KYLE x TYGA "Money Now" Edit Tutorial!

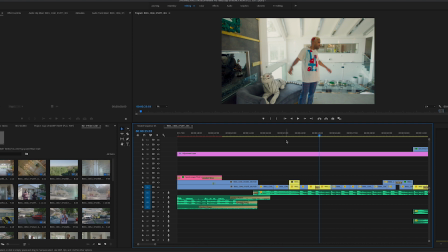But yeah, having those frame guides, because again, that look right there just does not speak to that era and to that show.
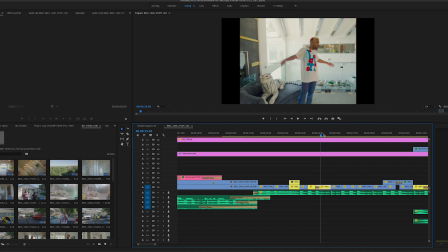So making sure that we had those in there was super important to tie it all together.
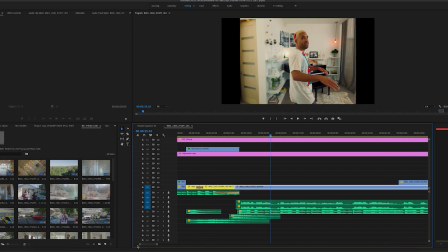Again, you can see the fade to black. And so yeah, shooting it like a non-traditional music video. You don't have these setups where it looks high and glossy and the lighting's cool and you have multiple angles. We wanted everything to feel like you're watching an MTV Cribs episode, but a music video is kind of happening at the same time, or that the Cribs episode was turned into a music video.
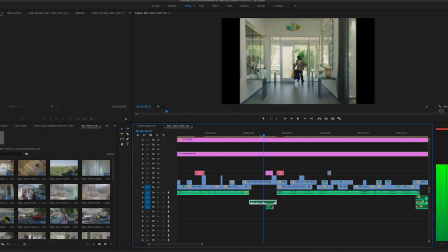And then yeah, you realize that Kyle came home early, or Tyga came home early. Kyle had to run off, and then the crew is just kind of like, oh, we're here to shoot your episode. And so we threw in a few skits to add some comedy into it. Kyle really wanted to show off some acting and do some acting and make it funny as well, because the whole idea of the concept is funny in and of itself. So we felt that the skits were important to not only telling the story, but adding to that comedic value of what's happening and really selling the idea of Kyle is fake flexing in another rapper's house.
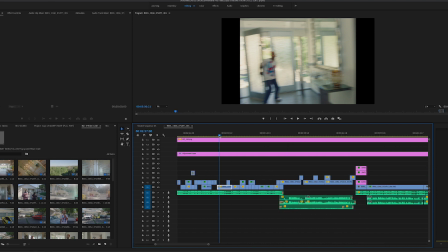As far as the edit, I mean, again, it's pretty straightforward. The only really things I did were these dip to blacks.
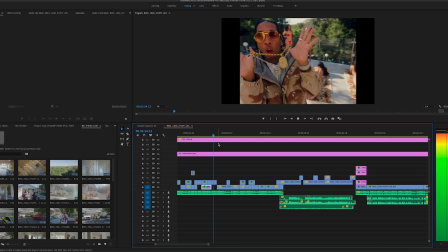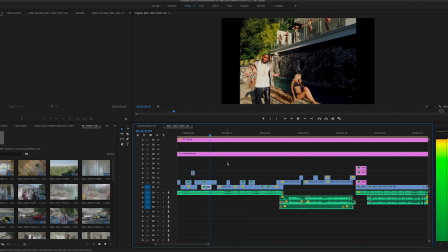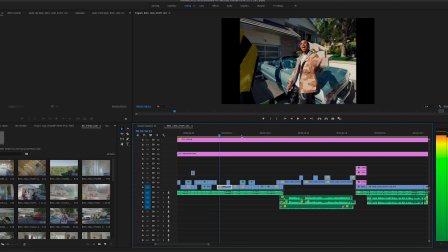And then, to the slow-mo, that's really the only edit. Otherwise, it was pretty straightforward.
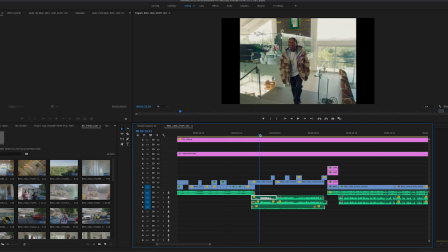No real crazy effects or anything like that. And then lastly, the color. Wanted to color it pretty generically, just like a straight up, like, on those TV shows or any sort of reality shows, there's not like a highly stylized look or color. It's pretty straightforward, just a little bit of contrast, some color, saturation.
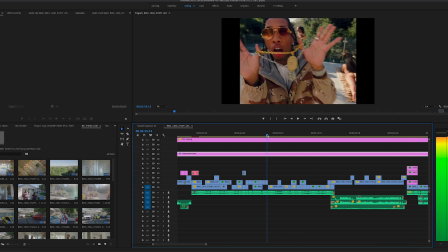So not too like much of a crazy grade going on here, just a little.
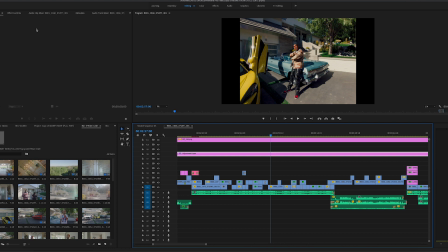If I toggle this on and off for you guys, you can see kind of what I did color wise. So levels and then the color. So there's the raw footage and then here's the color.
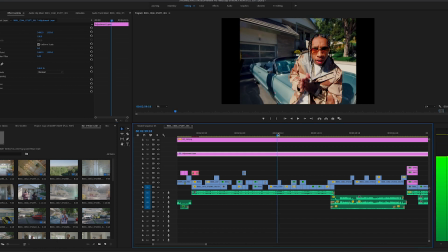Do one more here. Raw footage, color. So pretty straightforward color. Just add a little pop in the color, a little blue in the shadows, a little contrast,
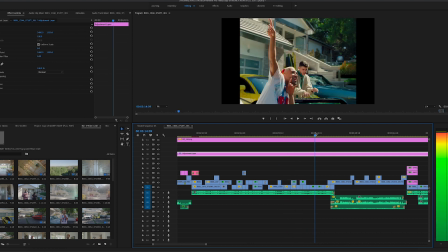just to give it a little bit of a colorful vibe, but nothing too crazy.
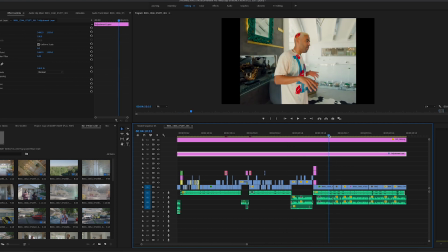Then at the end, just letting some of the bloopers play out. Just letting Kyle freestyle.
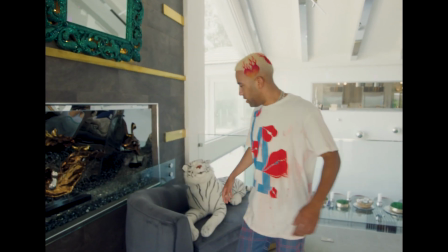Kind of talking to him on the day of the shoot was just like, yo, we're gonna use this all for B-roll for the video as you're walking around the house, but it'd be great.
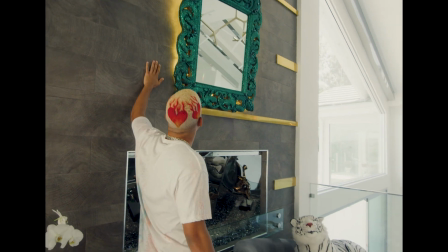We're gonna roll audio and just capture. I think it'd be fun to add some bloopers to the end, like we actually shot a Cribs episode.
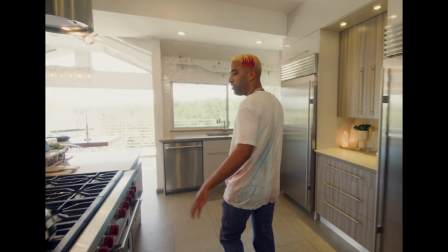So this is all Kyle freestyling, having fun with it. And yeah, that's kind of the breakdown of the video. It's pretty simple, straightforward. It was actually a big crew that day. We'll be dropping a BTS video and going really in depth. Raw BTS will be dropping on Learn Music Videos.
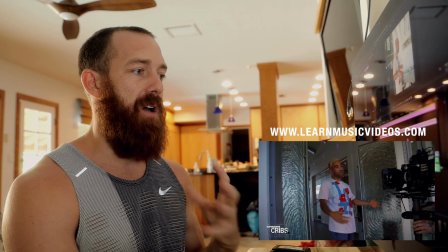We'll be doing like a cine and also a more detailed, in-depth breakdown,
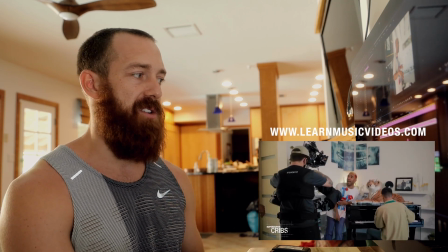narration on our Learn Cinematography, Learn Music Videos course. Mainly Learn Music Videos, that's where this one is going to live.
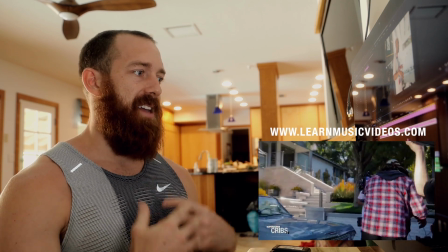So if you want to see more about that, the in-depth behind the scenes, raw behind the scenes,
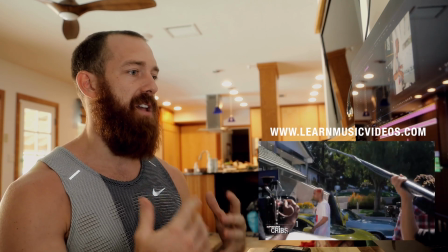seeing how the set really worked and just hearing a lot of our tidbits of information, go sign up for that today.
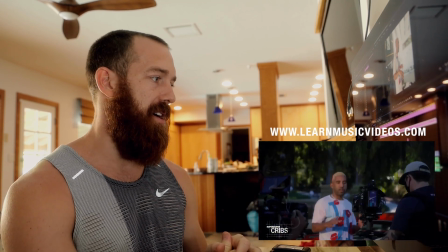But yeah, I wanted to give you guys a little insight into this, and now go watch the video and show it some love.
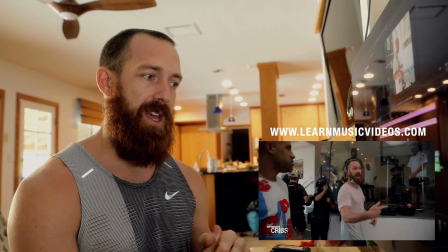We had a lot of fun with this one, and we're super stoked with how it came together.
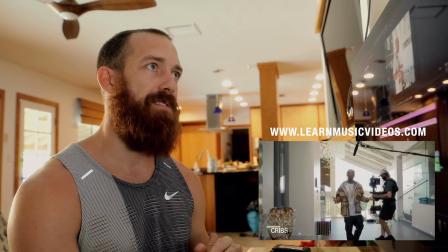All right, guys, peace.